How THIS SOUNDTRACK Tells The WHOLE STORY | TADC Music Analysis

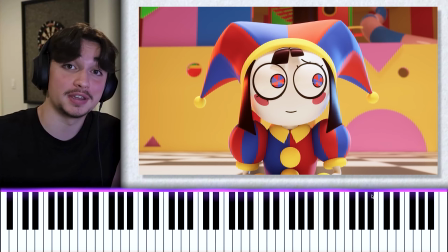(12:28)
The mechanical nature of the theremin doesn't stop the humans from making music with it, and that story should sound pretty familiar by now. Enough of that sappy shit, because now we're going back to Kane and his musical number in episode 8.
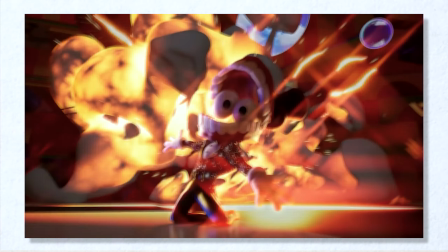(12:49)
Before we get to the lyrics, let's talk about the importance of this number in the context of the story.
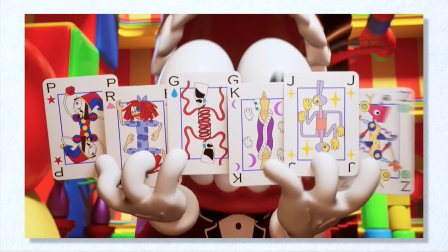(12:53)
This is the first time we've seen our characters actively participate in a musical number, meaning Kane has taken even bigger steps to further separate them from reality.
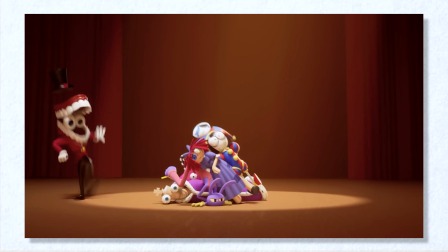(13:02)
Musical numbers only happen in fiction, so by forcing our characters into a song and dance, you're effectively pushing them further into this superficial world.
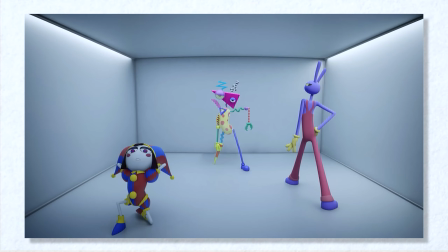(13:10)
The only exception could maybe be the intermission, but that's more of a collection of past events rather than a number happening in real time.
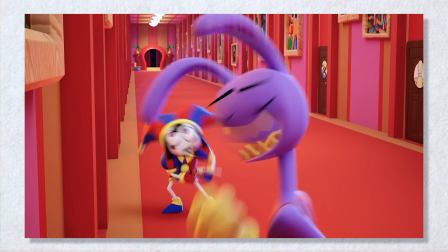(13:18)
We also hear Pomni and Jack sing in 6, but that's not a full-fledged number like it is here.
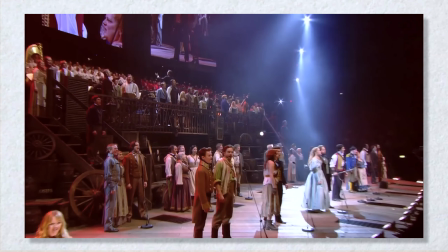(13:23)
I mean, the only time you break into song in the real world is on a stage, but if your world is the stage, what do you call real? Now let's move on to the instrumentation. Last time, I promise. Through our examples, we've gone from purely digital instruments into a blend of digital and human through the theremin, and now we have finally landed on purely human instruments as Kane backs his song with real instruments played by a real orchestra. There's two possible theories going on here.
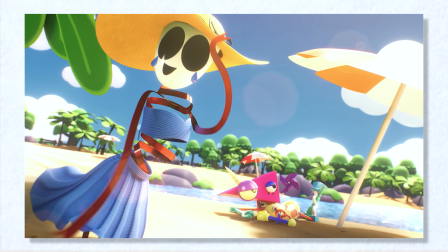(13:48)
The first theory is that the characters have now become accustomed to the synthetic sound of the fake instruments,
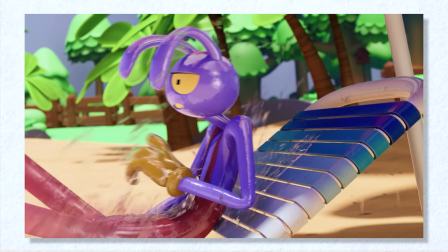(13:56)
and we, the audience, are being placed in their shoes by hearing them as real. I like this theory, but I interpret the instrumentation a bit differently here. Throughout the video, we've talked about how digital instruments just aren't convincing enough to the human ear. What I see happening is Kane realizing and finally doing something about it.
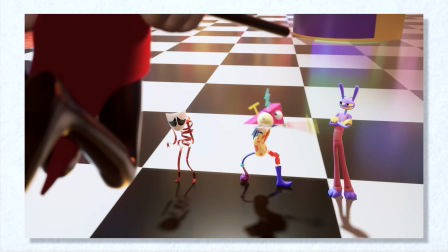(14:14)
The constant use of digital instruments only adds to the human's perception of the circus as being fake.
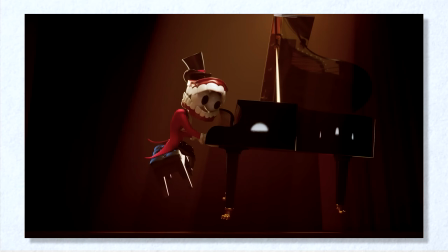(14:20)
So Kane backs his song with real music played by real musicians,
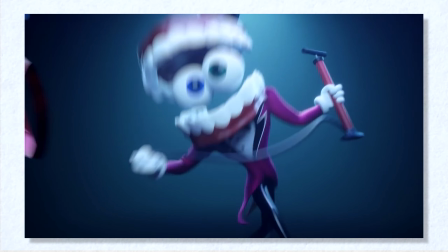(14:23)
which disorient the characters and give a sense of truth and authority to his lyrics. the greatest way the song lends to the narrative is through said lyrics. What I found most interesting though is how Kane frames the situation.
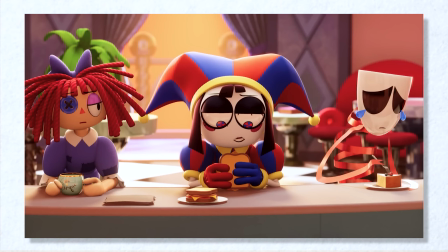(14:36)
Rather than reminding the characters how powerful he is, he instead reminds them how powerless they are against him.
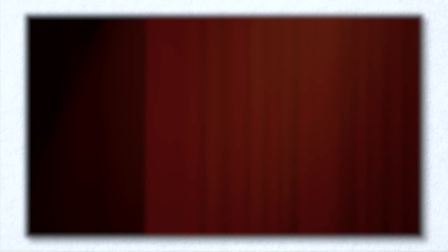(14:43)
For example, these 3 lyrics happen back to back. Don't need to scream if you ain't got a mouth.
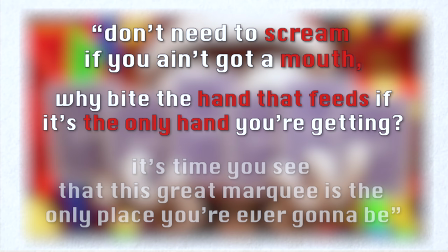(14:48)
Why bite the hand that feeds if it's the only hand you're getting? And it's time you see that this great marquee is the only place you're ever gonna be.
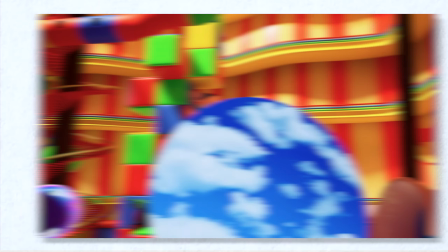(14:57)
Kane, being Kane, of course, does emphasize his own power throughout the song, but it sounds like he started to doubt his own authority and is trying to convince himself that he is in fact running the show.
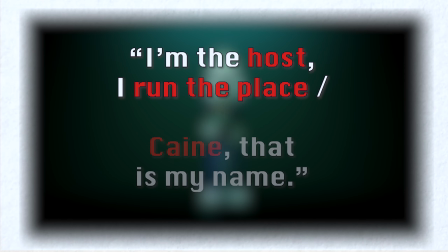(15:07)
Lyrics like "I'm the host, I run the place," and "Kane, that is my name" are all known pieces of information,
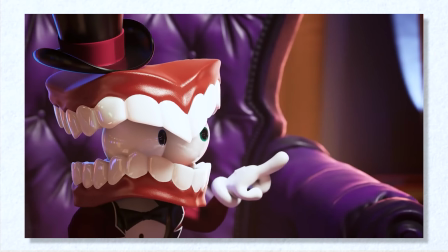(15:14)
but Kane has been pushed so far that he feels compelled to state the obvious, as if speaking to himself rather than the humans.
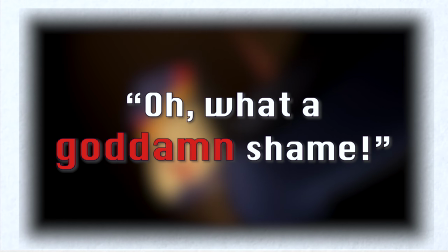(15:20)
What's more, he curses in a subsequent lyric, which is especially powerful for 3 reasons.
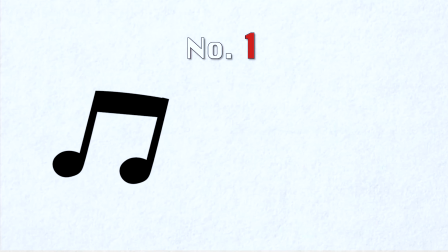(15:26)
First, Kane replaces sung notes with direct speech, emphasizing his frustration while still making the word "goddamn" the highest pitched moment in the phrase.
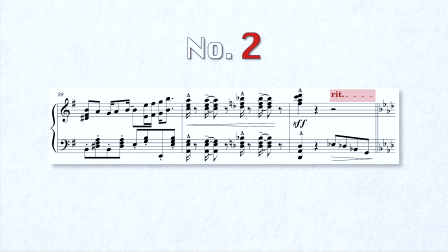(15:35)
Second, the tempo slows after this line as the orchestra prepares for a new phrase,
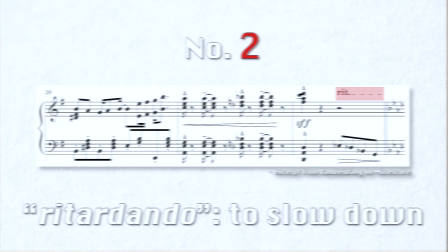(15:39)
giving the moment some time to simmer as we realize, oh shit, something just happened.
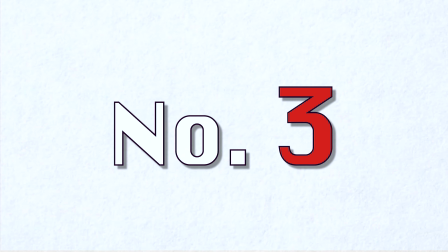(15:45)
Something just broke. And now we arrive at our third and most important point.
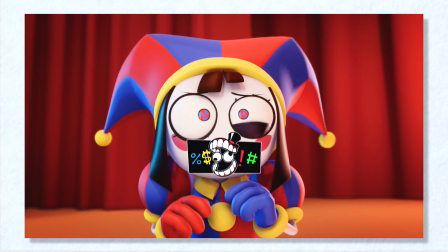(15:51)
Kane doesn't curse. Since the pilot, we've seen Kane live by a no profanity rule he enforces onto the humans by censoring their every curse word. But here, not only does he break his own rule, he breaks the censor itself.
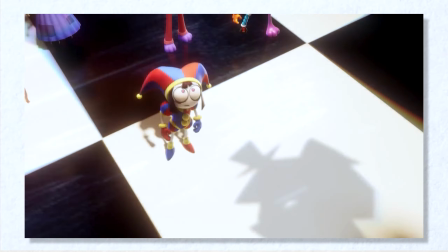(16:04)
With a single word, we watch as the paradoxical nature of the humans has finally shattered Kane, leaving him in a state of unchecked despair.
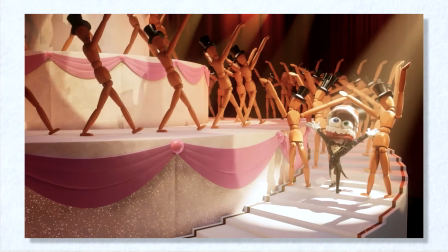(16:12)
This lyric, like the others we've discussed, is brief enough to keep the number rolling in its goofy Kane-like nature, while still revealing his greatest fear: failure. This soundtrack is so unbelievably dense, with all the care and attention to detail serving as testament for the fully realized potential of this amazing digital universe.